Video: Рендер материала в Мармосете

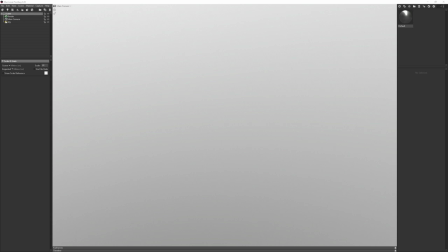4:07 Вот, но я время от времени натыкаюсь на таких нигилистов, ничего страшного в этом нет. В общем, смысл трехточечного освещения заключается примерно в следующем.
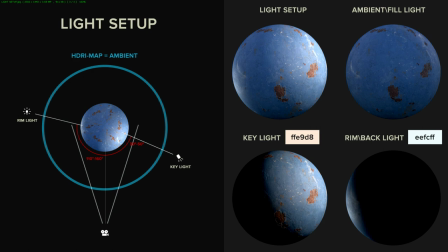4:17 Сейчас я вам покажу диорамку, и мы поговорим про нее. Итак, это как бы, знаете, ход, как сказать, первый ход, да, E2, E4, который вы используете при освещении чего-либо, и от этого уже танцуете.
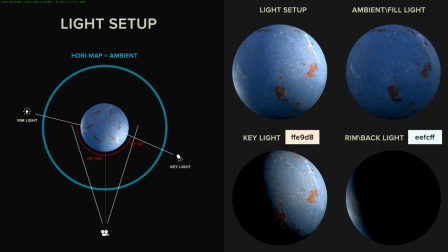4:31 Вообще настройка освещения будем называть, ну, как бы light setup, да, это она называется, да, если по-английски. Они бывают совершенно разные, эти сетапы, но отталкиваются примерно все вот от такой схемы. Значит, есть три основных источника света.
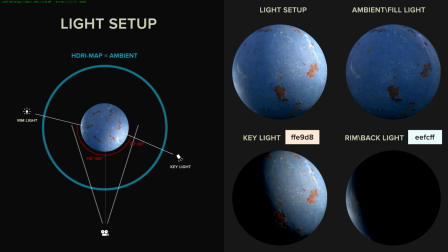4:53 Называются они ambient light, в некоторых случаях fill light, это заполняющий свет, это свет от окружения. Есть K-Light, это основной источник света, который создает основные объемы, создает основную игру света и тени на вашей модели. И
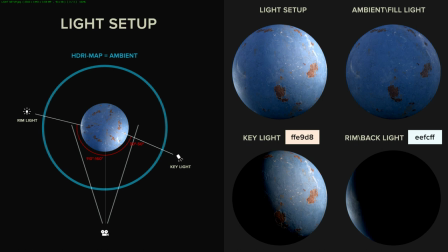5:13 называется он основной источник света. И также есть Rimlight. В некоторых случаях он называется Backlight, потому что он располагается сзади подсвечиваемого объекта. По-русски он называется контровой свет. Да. Потому что стоит напротив камеры.
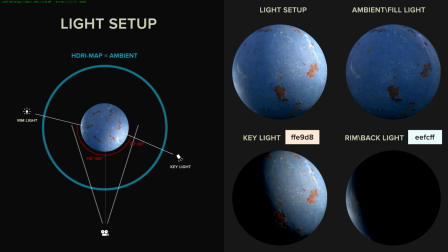5:31 Ну, не прям на 180 напротив, но где-то там за объектом, который вы собираетесь подсветить. Здесь вот схематично я нарисовал, как выглядит схема освещения в моей сцене. Она довольно простая. Ну, потом можем поговорить по поводу того, как ее можно модифицировать, улучшить там или как-то видоизменить.
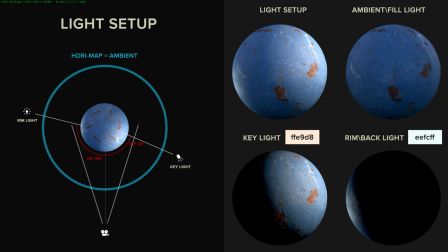5:49 Итак, каким образом получается Ambient Light? Вообще, если вы когда-нибудь работали с композом, то вы знаете, что самый быстрый способ получить Ambient Light – это посчитать альбедо всех текстур, а потом на композе их немножечко затемнить.
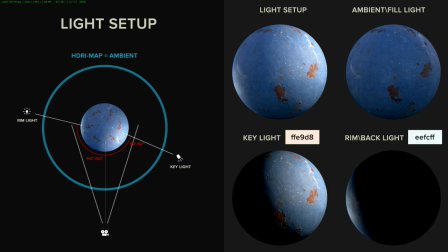6:07 Вот, потому что, собственно, основной цвет текстуры немного затемненный, это и есть самый простой, самый такой плоский Ambient, который только может быть. Вообще, по идее, это Ambient Light – это отраженный свет, не падающий, это отраженный свет от сцены.
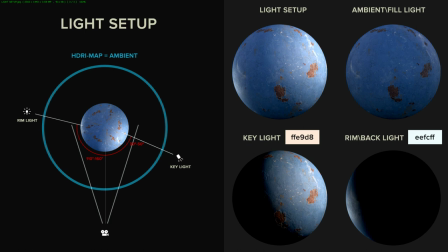6:26 Да? Если мы говорим про съемки внутри какого-то помещения или какого-то павильона, да, то для того, чтобы добиться эмбиентного освещения, обычно используют так называемые софтбоксы. Это такие размывающие большие-большие белые простыни, которые натягивают на источники света, которые рассеивают свет.
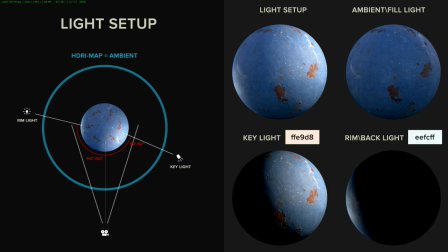6:46 Свет получается максимально мягким, без теней. И вот такое равномерное освещение вокруг всего объекта без теней и без объемов, оно и называется ambient light'ом. В Marmosetе, как и во многих программах там, для рендеринга,
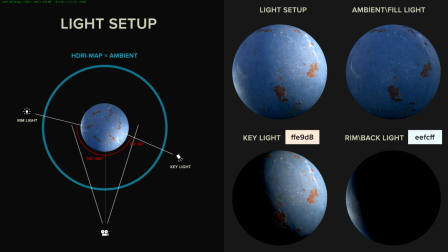7:01 в качестве Ambient Light выступает HDR-карта, которая, она по сути делает то же самое. То есть это некая HDR-ка, да, там, которая на 360 градусов развернута вокруг вашего объекта, и которая со всех сторон немножечко по-разному его освещает.
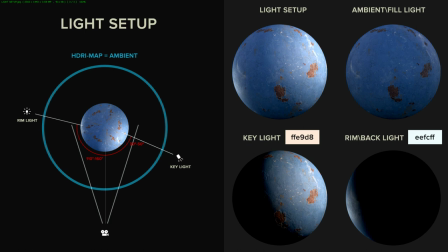7:19 Где-то ярче, где-то более тускло, но в целом освещение получается очень ровным. Обратите внимание, что если наш объект освещен только Ambient Light'ом, то он выглядит очень плоским, потому что объемы внутри этого объекта как раз начинают читаться тогда,
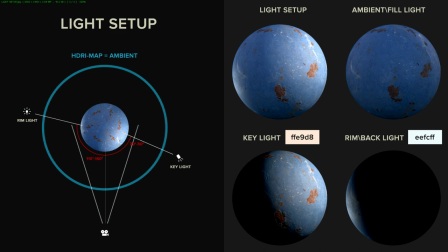7:36 когда мы добавляем по академическим понятиям игру света и тени внутри этого объекта. То есть шарик выглядит шариком только когда там появляется конкретный рисующий цвет или K-Light. K-Light это уже,
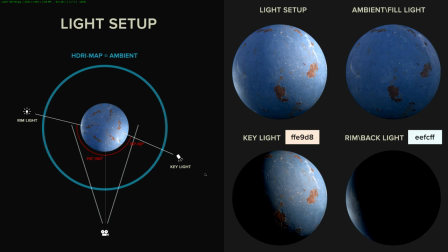7:49 соответственно, лампочка, находится она, как правило, сбоку объекта, либо справа, либо слева, ну и у нее есть какой-то градус отклонения от камеры. Обычно это в пределах 30-50 градусов я здесь подсчитал.
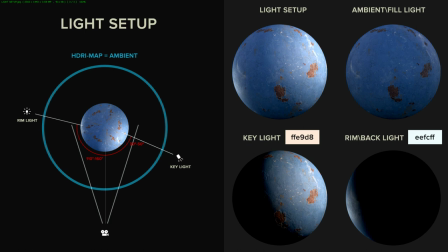8:01 То есть тут нужно уже смотреть, как красивее ляжет тень. По интенсивности тоже ее нужно подкручивать.